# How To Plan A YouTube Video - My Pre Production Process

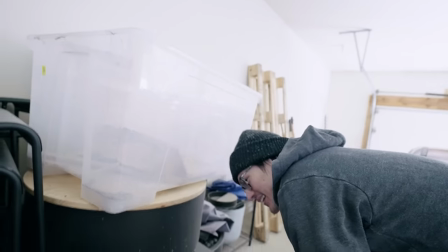[7:50]
Plus shoot whatever b-roll is necessary to get the story across if I find myself in a situation that I haven't planned for Which happens a lot especially with the helicopter videos But the story or the trip or the adventure is kind of going in a way that might be more interesting than what I had planned originally Then I kind of just run with it something I keep in mind in the back of my head all the time Especially when this happens then I kind of rely on what I call the seven-shot sequence I go through this list to make sure that I capture enough footage of what's happening to a tell a story and to make a solid sequence and that looks like this.
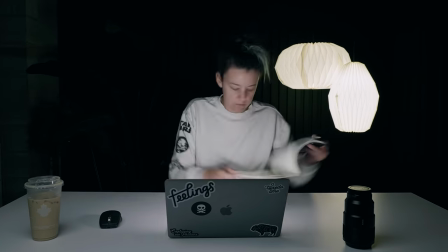[8:22]
So one wide shot to establish the scene. So that could be like a time-lapse, a drone shot, a stationary shot.
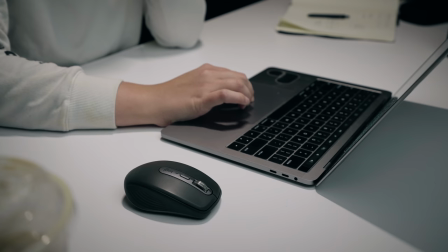[8:27]
Then I go for two wide slash medium shots and those shots will kind of show what's happening.
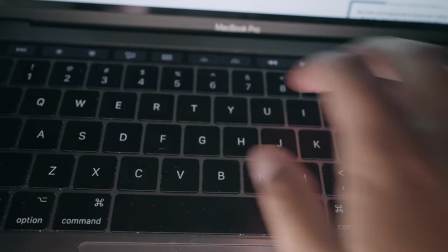[8:32]
Then I go for two closeup shots to show details. One abstract shot, so like a macro shot, a fast panning motion, and then one unexpected shot. I'll shoot each of those for 10 seconds to make sure that I have enough that I can compile a sequence. And that usually will get me by in any situation. So this is typically how I plan all of my videos, depending on the style of video will depend on how much planning goes into it. For a vlog, it's more run and gun and rough with rough talking points. For a video like this, it's going to be a little bit more meticulous with a full outline with talking points.
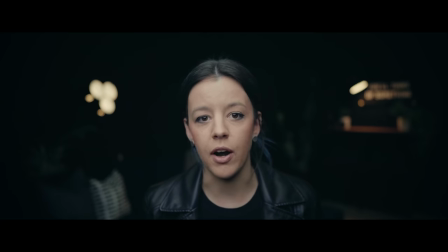[9:04]
And then, of course, for a short film, we're doing scripts, we're doing storyboards, we're doing shot lists, full in-depth shot lists.
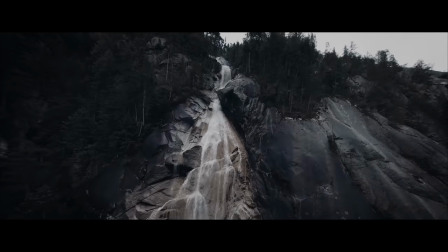[9:11]
So it kind of goes in little tiers.
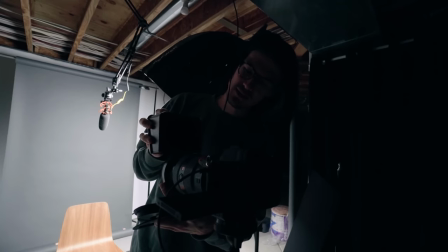[9:13]
For a tutorial, we're typically using a teleprompter for something like that. we usually try to script that out as best we can and then pop the teleprompter on the camera and use that and that just helps us make sure that we deliver the exact and correct information to you guys especially if we're teaching something we don't want to be you know saying the wrong thing and we use a parrot teleprompter for that and that is super helpful so we come up with the idea
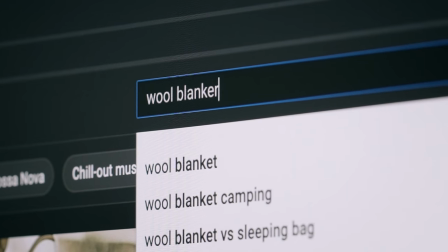[9:33]
then we develop a story research titles and thumbnails then we make a video outline with simple talking points and a brief
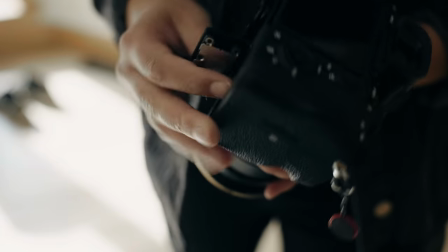[9:40]
shot list we shoot the video and then we edit the video and and then we put it out for you guys.
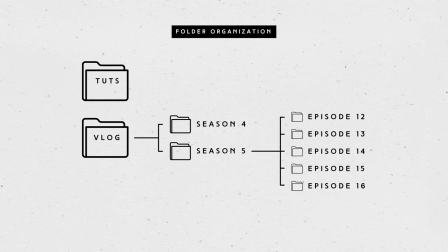[9:44]
I actually made a video a few weeks ago sharing my entire Premiere Pro workflow, how I edit a video from start to finish. So if you are curious and you want to check that video out, I'll link it up here. If there's no room left, it'll be in the description box. Thank you guys so much for watching and thanks MusicBab for sponsoring today's video. We'll catch you in the next one. Non-numerical thumbnails, thumbnails. The beginning, midi-o, midi-o, midi-o, middle video. Excuse me Black sweater is just like making me disappear into the background, but I really like wearing black I really come black walls kind of a catch-22 See ya